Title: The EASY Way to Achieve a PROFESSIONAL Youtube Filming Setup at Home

This allows for easy movement and easy repositioning, and because my room isn't treated for sound,
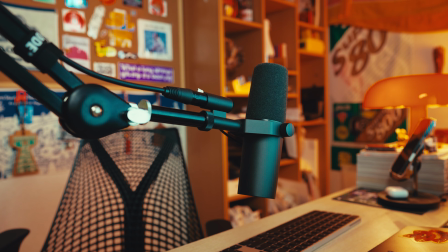(4:10)
having this sort of condenser mic is better than having a shotgun mic or any other audio setup that I've tried. This is super easy to record and sync later.
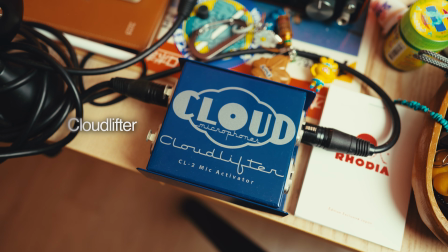(4:18)
I just have this connected via XLR through my cloud lifter into a Focusrite Scarlett 2i2 that's then plugged into my MacBook,
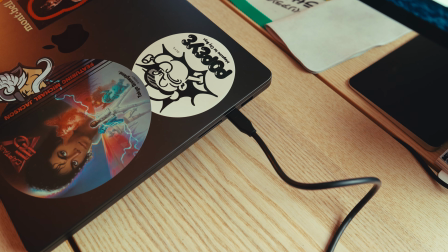(4:25)
where I use GarageBand to record everything and export in high quality WAV files, which I then bring into Premiere Pro and sync up everything later.
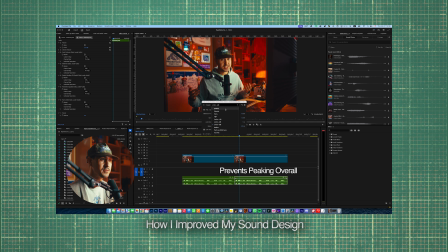(4:33)
I actually touched on how I edit and fine tune and make my voiceovers and this talking head audio sound even better in my previous video on sound effects and sound design.
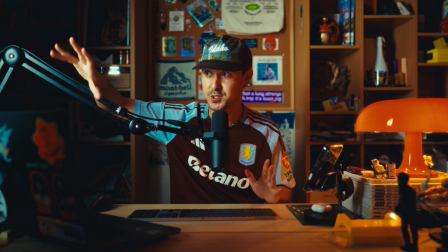(4:40)
Go ahead and check that out. In terms of lighting, I just have moved my Aperture 300D to the right here, or to the camera's left,
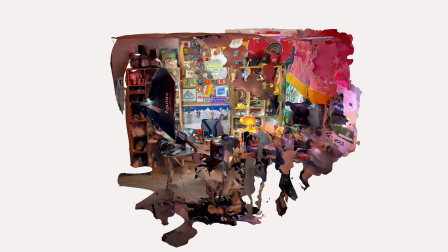(4:47)
just repositioned it so that's the same direction as my computer here that's on my desk,
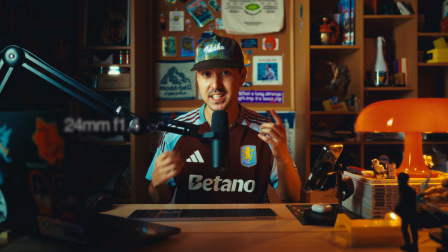(4:52)
and I just still have this practical, and that's it. This again, paired with a 24mm at 1.4,
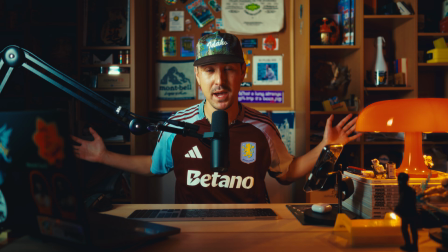(4:58)
allows for a real separation between me and my background. Because it's such a small space, you want to create as much depth as possible.
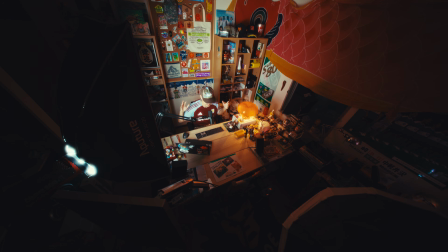(5:05)
So having this key light really focused in on me with this grid and having everything else kind of like darker allows for this real isolation.
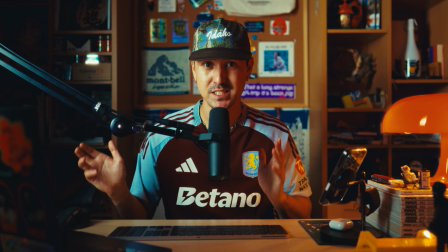(5:11)
And it's just one of the easiest ways to set up everything in a small room and get to recording very quickly.
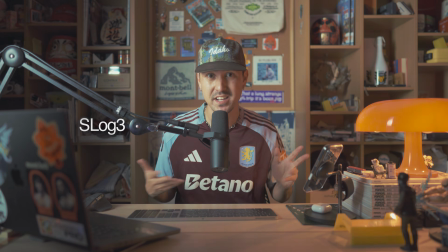(5:15)
Just some additional things, I record everything in Sony S-Log3 and I just apply my own personal LUTs available in my store.
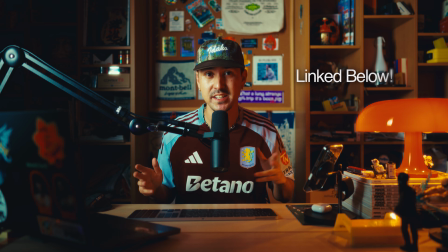(5:21)
I just have those in Davinci Resolve, color graded, and then I just bring that back to Premiere Pro and I edit everything in Premiere Pro.
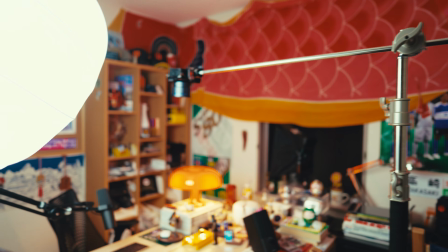(5:27)
The other angle that I film in this room is my top-down shot. I just have a really cheap C-stand I got from Amazon.
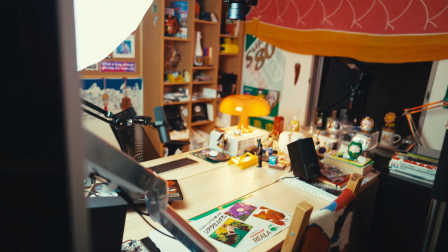(5:32)
It's pretty heavy, it's about $100.
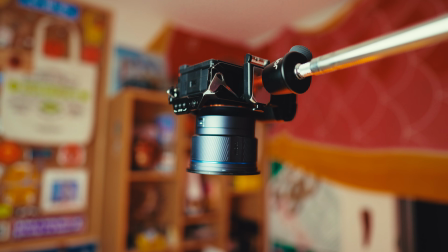(5:33)
And to it, I have a Joby GorillaPod head that I've attached that allows for quick release, and it just is easy to set up everything.
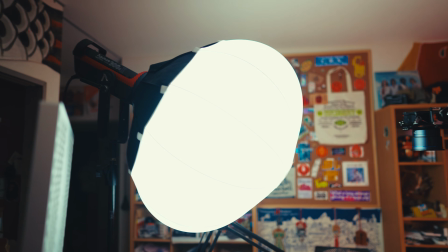(5:41)
Just pop in your camera. And for lighting, I just have, again, the Aperture 300D with the light dome.
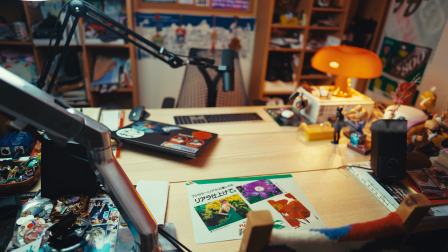(5:47)
And that's just a large diffused dome that allows for more light to kind of just fill in the top of my table here and not really focus in on anything particular,
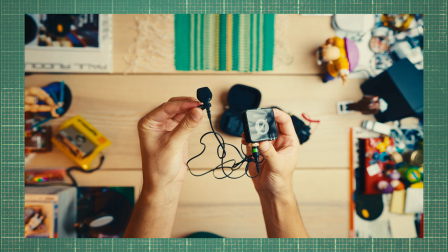(5:56)
remove most of the shadows. It just allows for a pretty pleasing light, and it's really easy to set up.
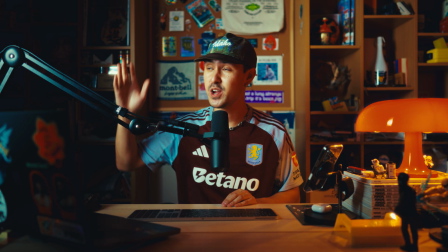(6:00)
So yeah, the two key takeaways for filming in small spaces is A, having a very concentrated light source, in this case, the 3120 light box from Aperture.
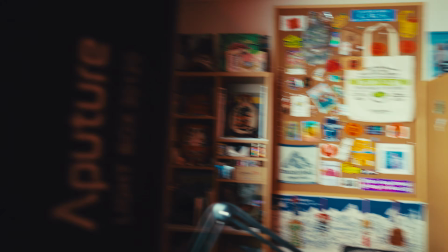(6:08)
It's so underrated. This rectangular shape with the grid is a great way to isolate your subject in tight spaces.
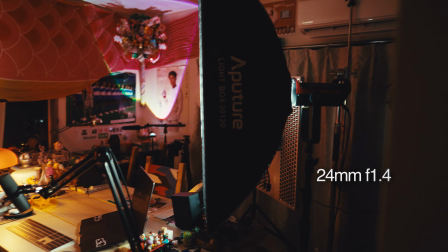(6:14)
That, coupled again with a 24mm 1.4 shallow depth of field, really allows myself to isolate in these A-roll situations.
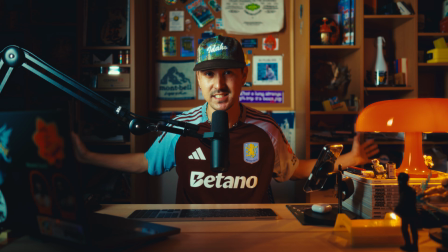(6:23)
And for tight spaces, especially in this setup, as you can tell, like these shelves are pretty close to me. Everything is really confined. I'm not able to like step forward and get really close to the camera to create the depth of field.
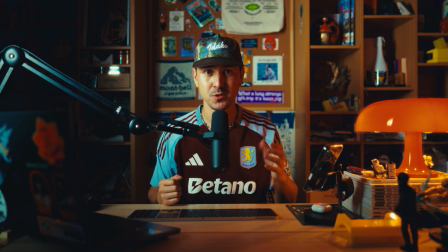(6:35)
By doing this through lighting and through my lens choice, these are just some key takeaways to do this in really tight spaces. If you have any questions on any of this gear or this setup in particular, feel free to leave it in the comments below.
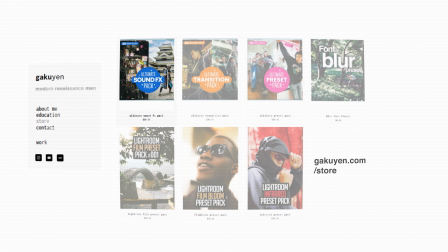(6:47)
If you want to check out my LUTs or my sound effects, feel free to check out my store. I'll also link that below. And if you've made it to the end of the video, perhaps leave something like, I don't know, let's do Merlin for this video. Thanks again for watching, and I'll see you guys in the next one.